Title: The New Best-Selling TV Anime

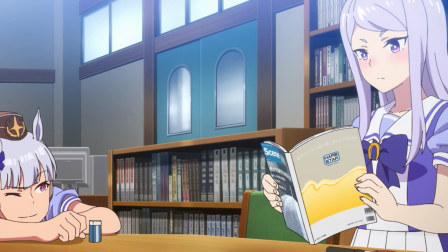(12:22)
Not that this was difficult to do, since McQueen had practically zero character in season 1 outside of her comedic bouts with Gold Ship.
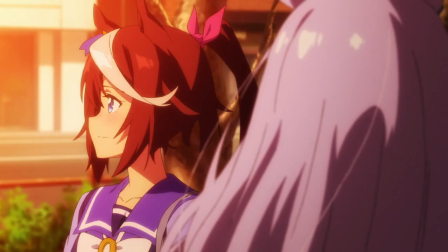(12:30)
So season 2 pretty much scrapped all of that and retooled her as Teo's rival slash best friend to incredible effect.
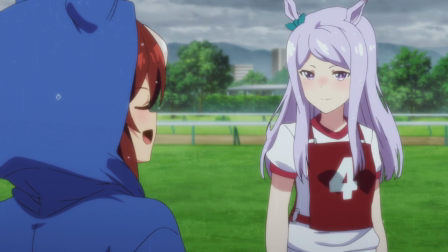(12:38)
The dynamic between these two feels almost effortless in its execution,
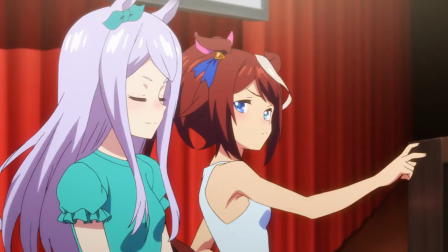(12:43)
as though they actually were longtime rivals in a previous season,
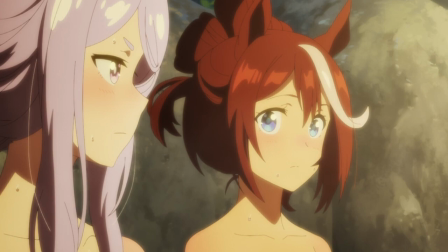(12:47)
tightly balancing their support for each other with their desire to be the better racer.
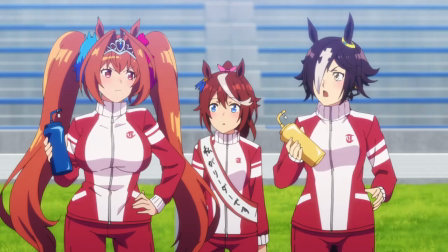(12:52)
And this treatment is given to pretty much every major character in season 2.
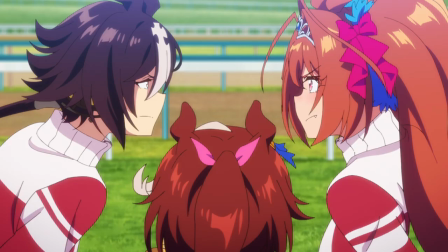(12:57)
Scarlet and Vodka have way stronger chemistry now, even though they have significantly less screen time.
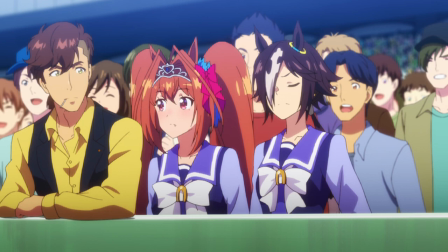(13:04)
Side characters like Helios and Twin Turbo are just an absolute joy to watch.
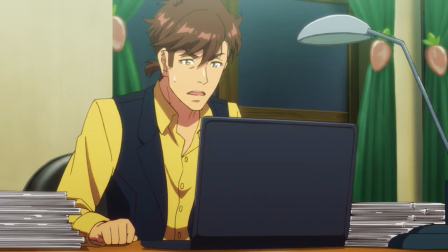(13:09)
Even the trainer is stripped of that weird pervert gag and turned into an honest, hardworking,
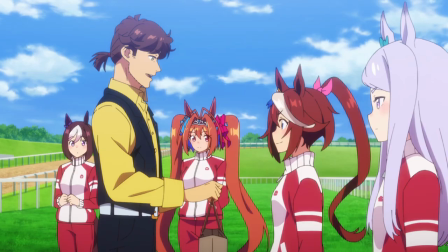(13:15)
and dedicated coach that constantly pushes his racers to be better and
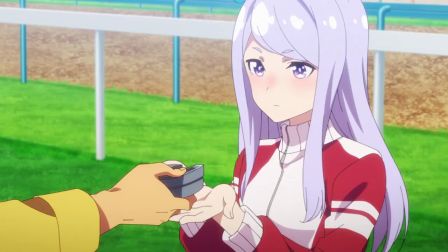(13:20)
finds new strategies and training techniques to help them get over the next hurdle.
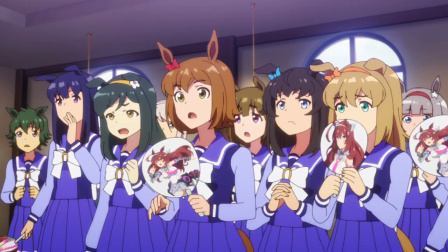(13:24)
By far though, I think my favorite addition that not only adds another interesting cast member,
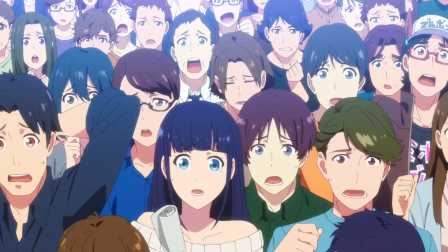(13:30)
but also works as a reflection of how this sport is perceived by non-athletes,
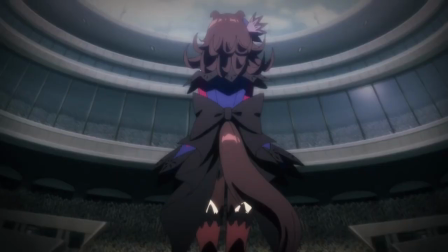(13:35)
is Rice Shower, who ends up breaking a character's undefeated streak and earns the disdain of the audience as a result,
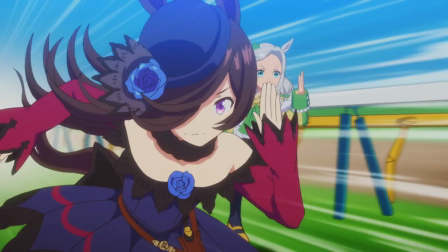(13:42)
essentially turning her into an unwilling heel in the racing circuit.
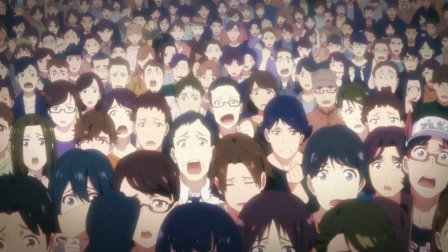(13:47)
The way she grapples with her own desires for victory and her relationship with the racing audience is
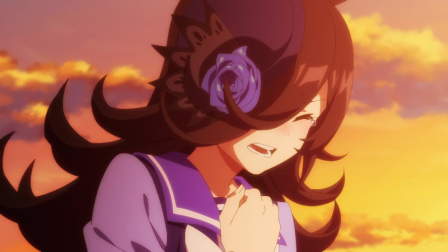(13:53)
dramatically brilliant and plays right into the previously mentioned ideas regarding ambition and passion for the sport,
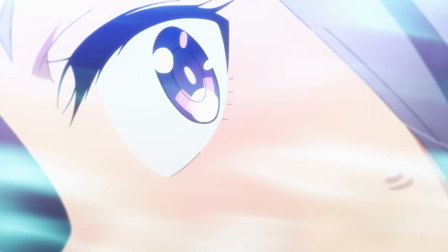(14:00)
and it leads to one of the most hyped up climaxes of the series that nearly goes full
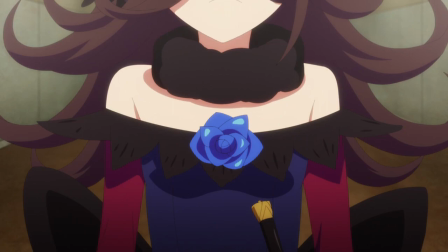(14:05)
battle anime and ends with Rice Shower coming to terms with her place as a racer.
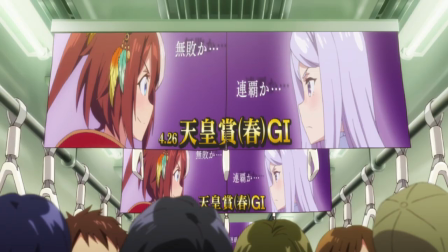(14:10)
Even the world building has been stepped up a notch.
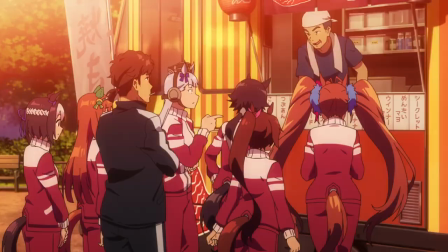(14:13)
With season 1, it just felt like they slapped horse girls on top of our existing world.
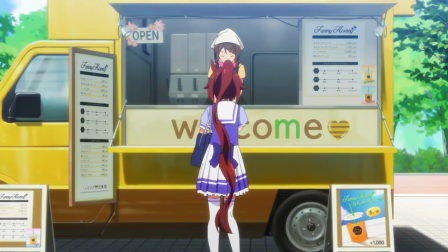(14:19)
But season 2 goes the extra mile to make this feel like a world where horse girls have always existed.
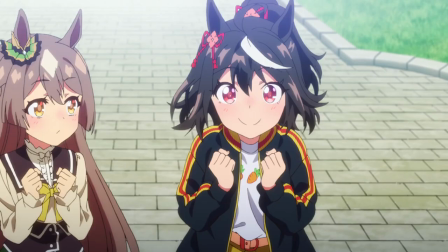(14:25)
There's an entire fan culture centered around horse girl races where people discuss their favorite racers the same way they talk about athletes in our world.
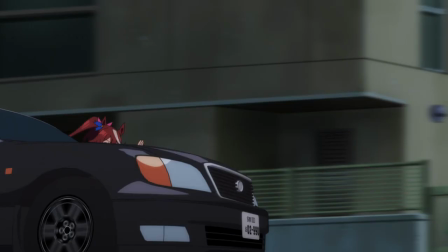(14:34)
The horse girls get their own traffic lane that allows them to outrun slower vehicles.
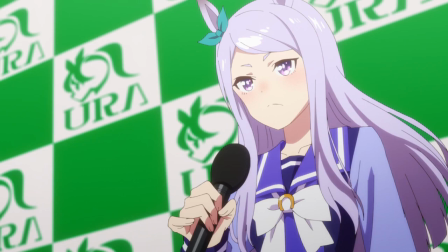(14:39)
It's things like this that you have to go out of your way to think about that truly bring this world to life, not just narratively, but also visually.
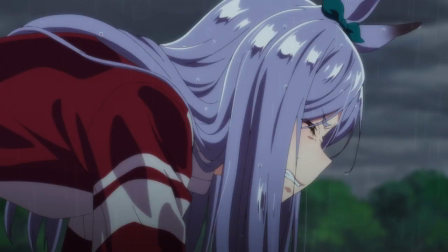(14:49)
Speaking of which, this might be one of the biggest glow-ups I've ever seen between two anime seasons.
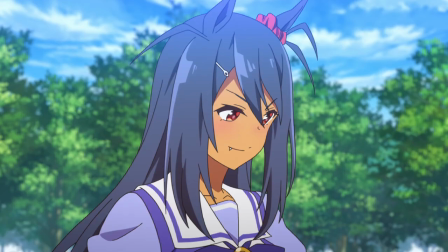(14:56)
Whereas season 1 was generally rather flat and lacking in pop outside of its character designs,
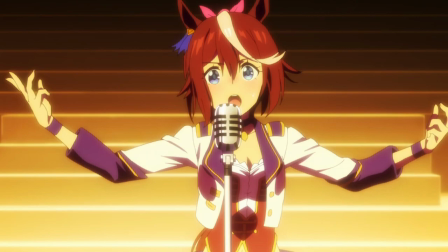(15:01)
season 2 blows all visual expectations out of the water,
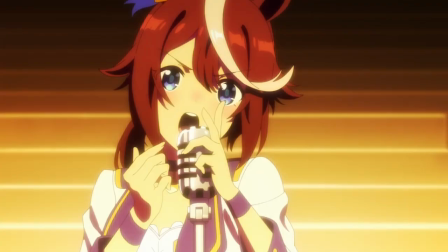(15:06)
and the most notable changes display a much stronger and more ambitious artistic direction.
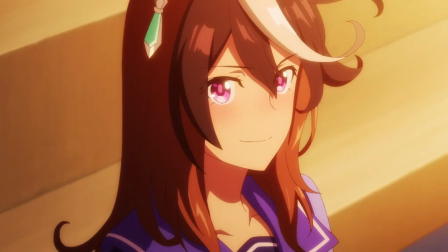(15:11)
The line work for character models is much thinner than season 1, allowing for a crisper finish and sharpening of details.
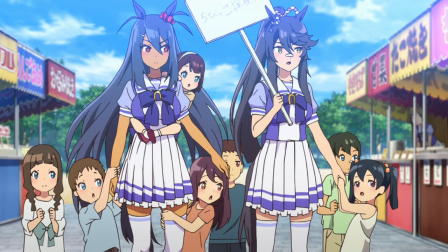(15:19)
This also seems to reduce how noticeable an off-model face is in comparison to season 1's models.
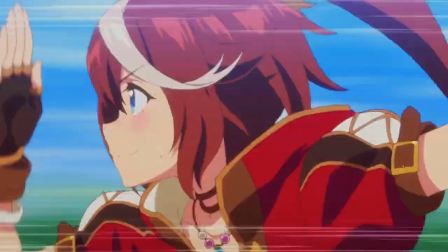(15:25)
At the same time, the overall color palette is much richer and more saturated, almost explosively so,
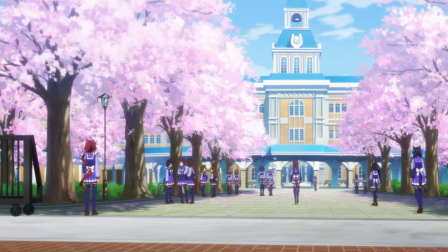(15:33)
which gives even more of a presence not just to the bombastic racing outfits, but also the beautiful environments that these characters live in.
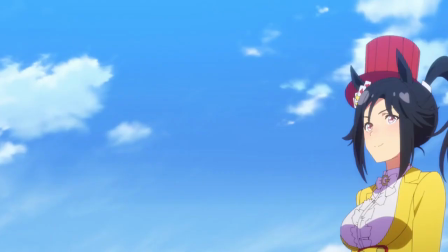(15:41)
Even the costumes feel more creative and ambitious,
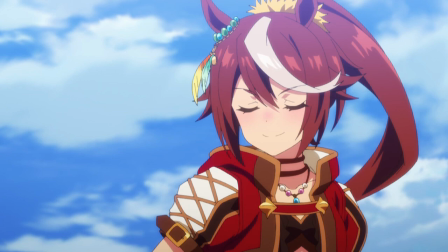(15:45)
with both of Teo's racing outfits alone vastly overshadowing season 1's designs,
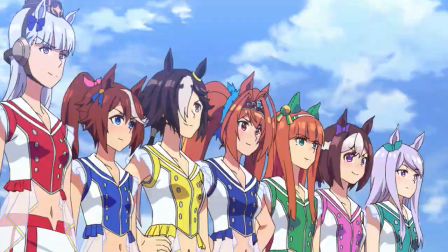(15:50)
which almost seem too standard and unimaginative by comparison.
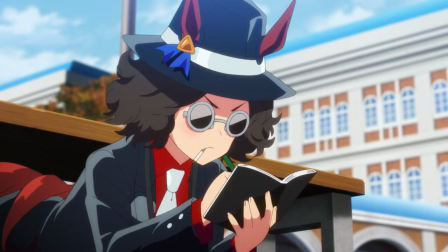(15:55)
Trendy streetwear, flowing ball gowns, full-on suits,
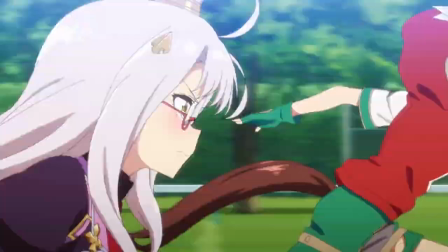(15:59)
so many different fashion personalities can be found in these outfits that bring out the individuality of even the most minor of characters.
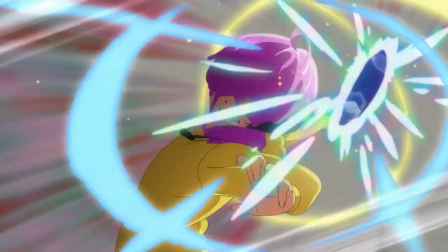(16:07)
In a season overflowing with visually appealing anime,
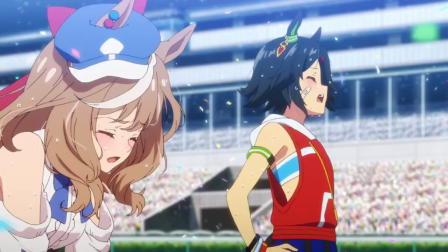(16:11)
it's pretty incredible that a sequel hardly anyone was expecting anything from managed to look this amazing.
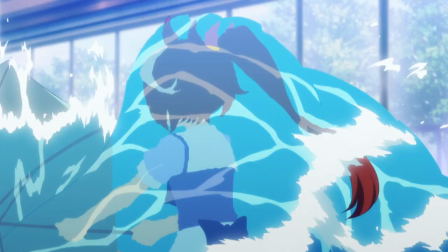(16:18)
As for the reason behind this massive leap in quality, I must admit that I'm at a bit of a loss.